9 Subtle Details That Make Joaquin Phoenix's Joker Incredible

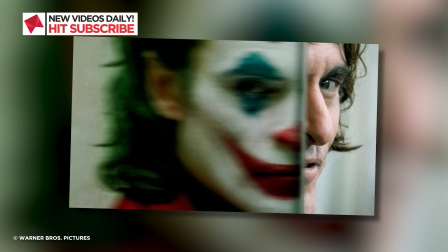While it's obviously a comic book movie in a certain sense,
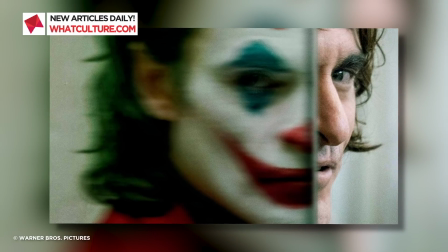in that it adapts one of the most famous comic characters of all time, Todd Phillips' Joker is more of a character piece.
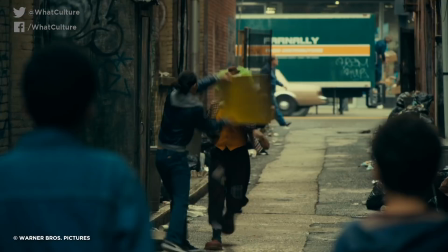It's about one man's reaction to being downtrodden, abused, left to rot by a society overrun by self-interest and dehumanizing greed,
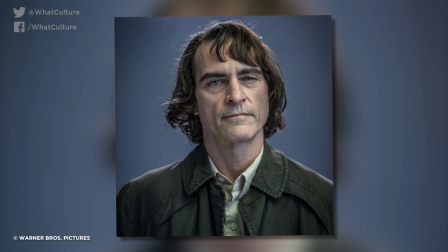and that one man is played quite stunningly by Joaquin Phoenix.
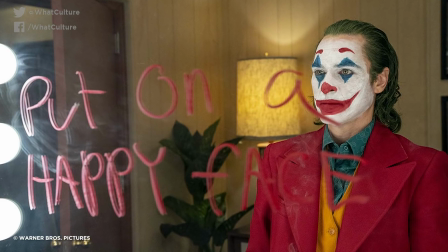If there's any justice in the world, Phoenix's performance will be considered right up there with Heath Ledger's in terms of quality.
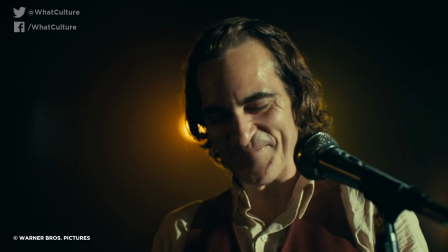It is just as worthy of Oscar attention, and it is arguably even more layered and more complex.
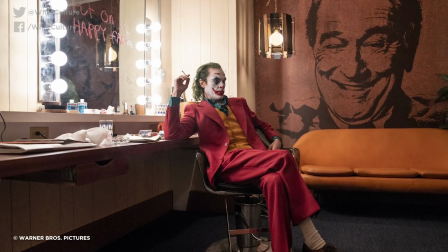Where Ledger had charitable mystery to hide behind, Phoenix had detail he had to fit into the characterization.
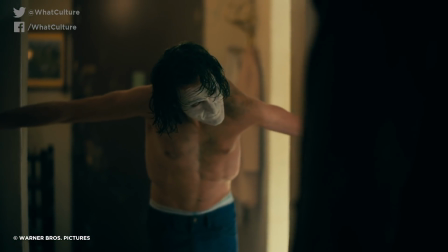What he has created is as subtle and nuanced as it is brutal and provocative, and analysis of what he's done could and should run for a long time.
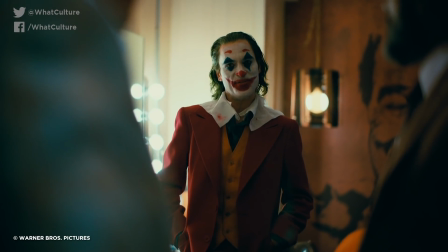How he managed to do what he did is all about the intricacies of his observations and the little details you might pick up the first time.
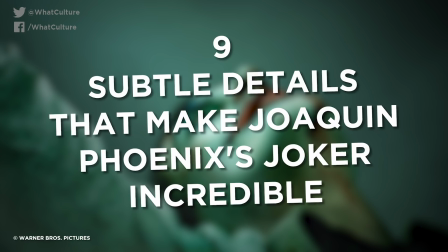So with that in mind, I'm Will for What Culture, and here are 9 subtle details that made Joaquin Phoenix's Joker incredible.
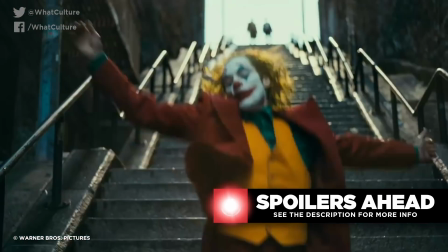Spoilers to follow for the new Joker movie. Number 9, the 4 laughs.
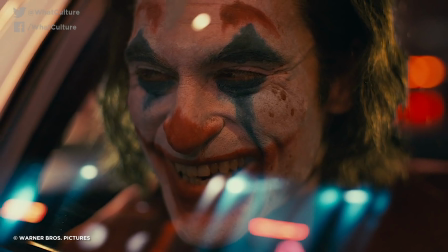A lot was said about Joaquin Phoenix's approach to capturing the right laugh, and how key he thought it was to even accepting the role.
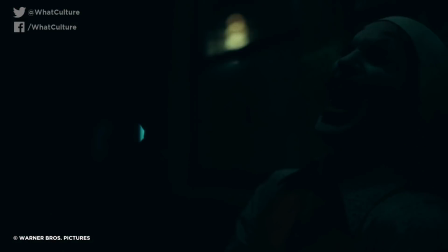The most instantly infamous aspect of the laugh is also a huge part of the inspiration for the movie generally speaking.
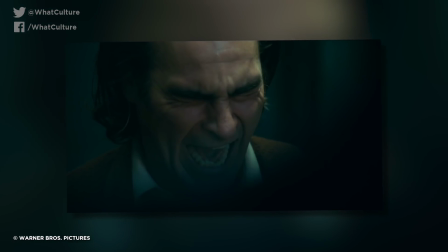Todd Phillips showed him videos of people suffering with uncontrollable, pathological laughter.
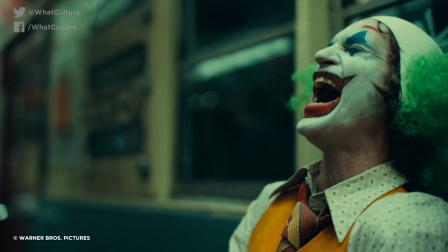We see this particular laugh repeatedly, usually when Arthur is faced with adversity or social embarrassment or a perceived threat,
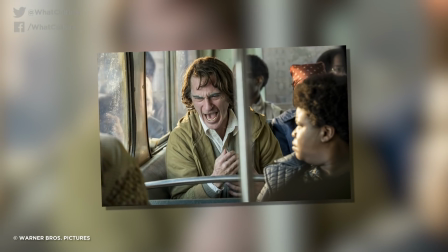and it causes him obvious physical pain.
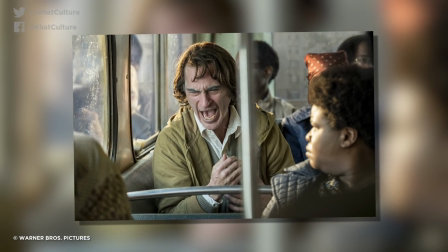He doesn't just grimace, he claws at his neck, his throat convulses, his sinews twist, as if this laughter is a psychosomatic punishment.
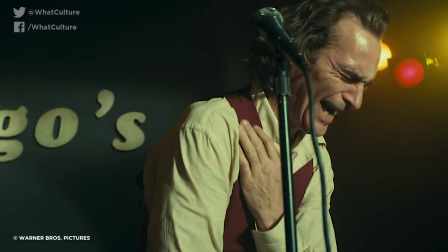When we learn the truth of his past, it fits even more that he would create such a response.
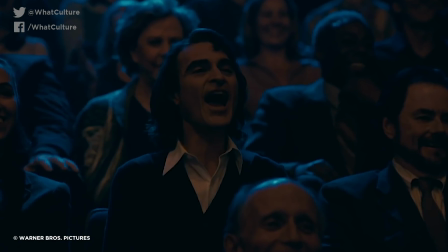But it's not the only laugh we see. There are crucially 3 others that lend to the picture of Arthur as a performer of increasing layers.
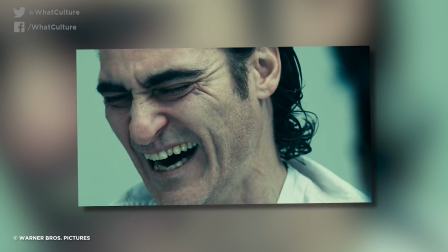The final is revealed as a variation on the pathological laughter, seen right at the end as Arthur considers the tragedy of the Waynes.
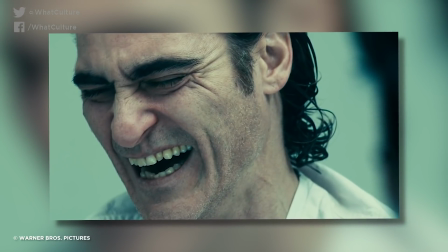He grimaces once more, but the pain is gone and he seems almost wistful, no longer fighting the impulse and genuinely enjoying the joke, as he calls it.
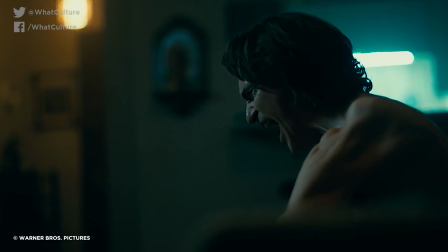Earlier, he tells his mother that his pathological laughter is when he is most himself,
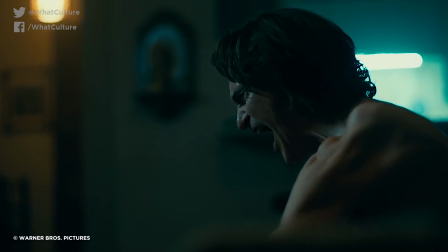and it would seem that this little flash of an involved, impulsive, pained laugh is his true Joker laugh.
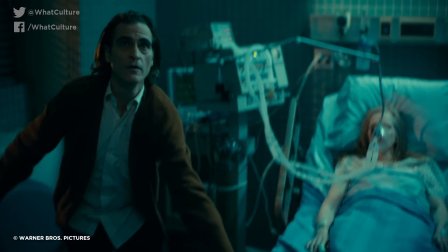The other 2 laughs sit at opposite ends of the performative spectrum. The first is his natural laugh, as anyone would have,
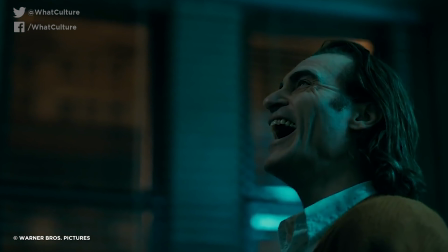his rare expression of joy that we see when he sees himself on Murray Franklin's show, and it's telling that this laugh matters the least.
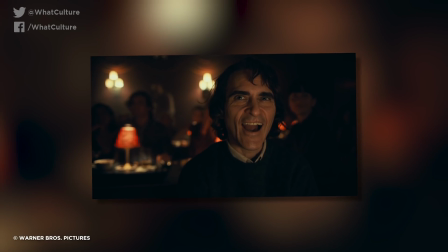And finally, we have what most people thought would be the Joker laugh, the shrill jester laugh from the trailer that is Arthur's fake performance laugh.
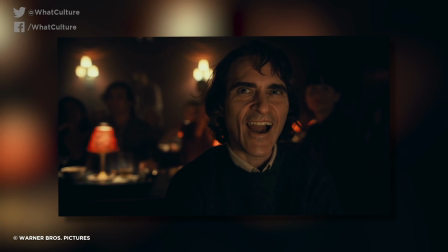He uses it when he believes it's right to, but the truth is it's pure performance.
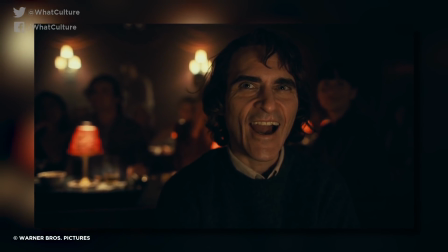He's performing to try and fit in. Number 8, his childish tell.
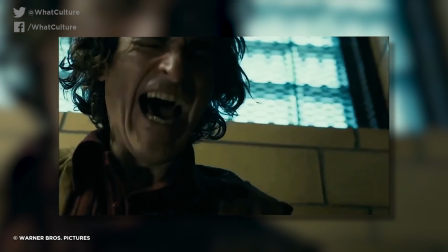Eventually, we learn that Arthur's psychological trauma traces back to his childhood, and abuse he suffered at the hands of his adoptive mother's boyfriend.
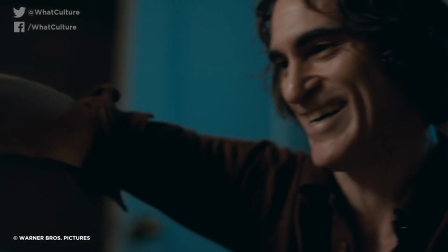He had his childhood robbed from him, and then he became Penny's carer on top of that, feeding her even as he chose not to eat himself as they struggled financially.
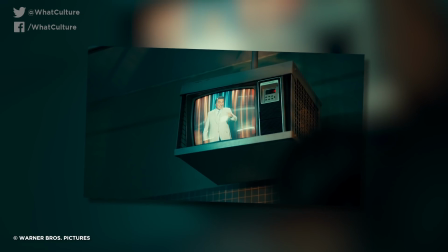He's more like the parent than she is. The hint of his abuse actually comes a lot earlier than when he visits Arkham.
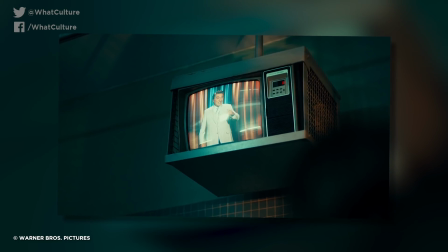The first time we see him watch Murray Franklin's show, he fantasizes about being in the audience.
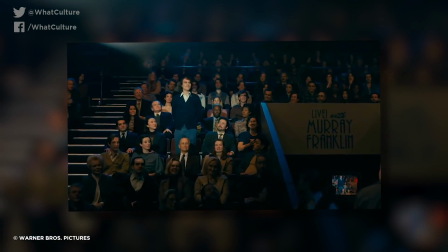But it's not just the normal Arthur who sits in the audience and ends up talking to Murray, it's Arthur as a child.
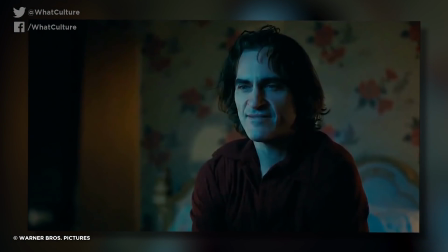He talks about how it's his lifelong dream to speak with him,
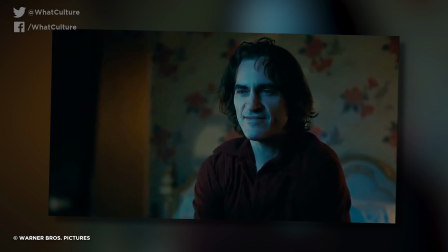and to reinforce both that and the idea of Arthur never having developed fully beyond childishness, his demeanor is very much like that of a child.
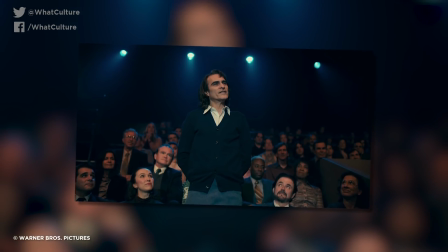He softens and infantilizes his voice, puts his hand behind his back, and nervously swings his body slightly.
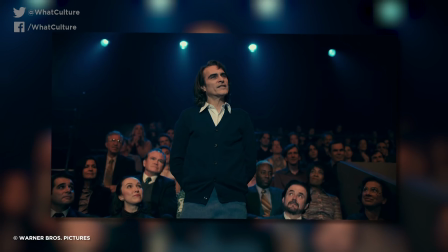In his dream world, he might look like an adult, but he's still very much a child.
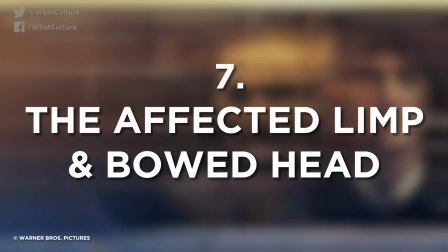Number 7, the affected limp and bowed head.
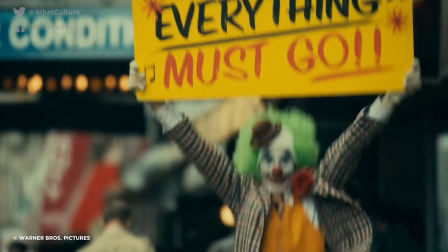Not long after we first meet Arthur, he's been beaten in the streets by kids who steal his sign and jump him.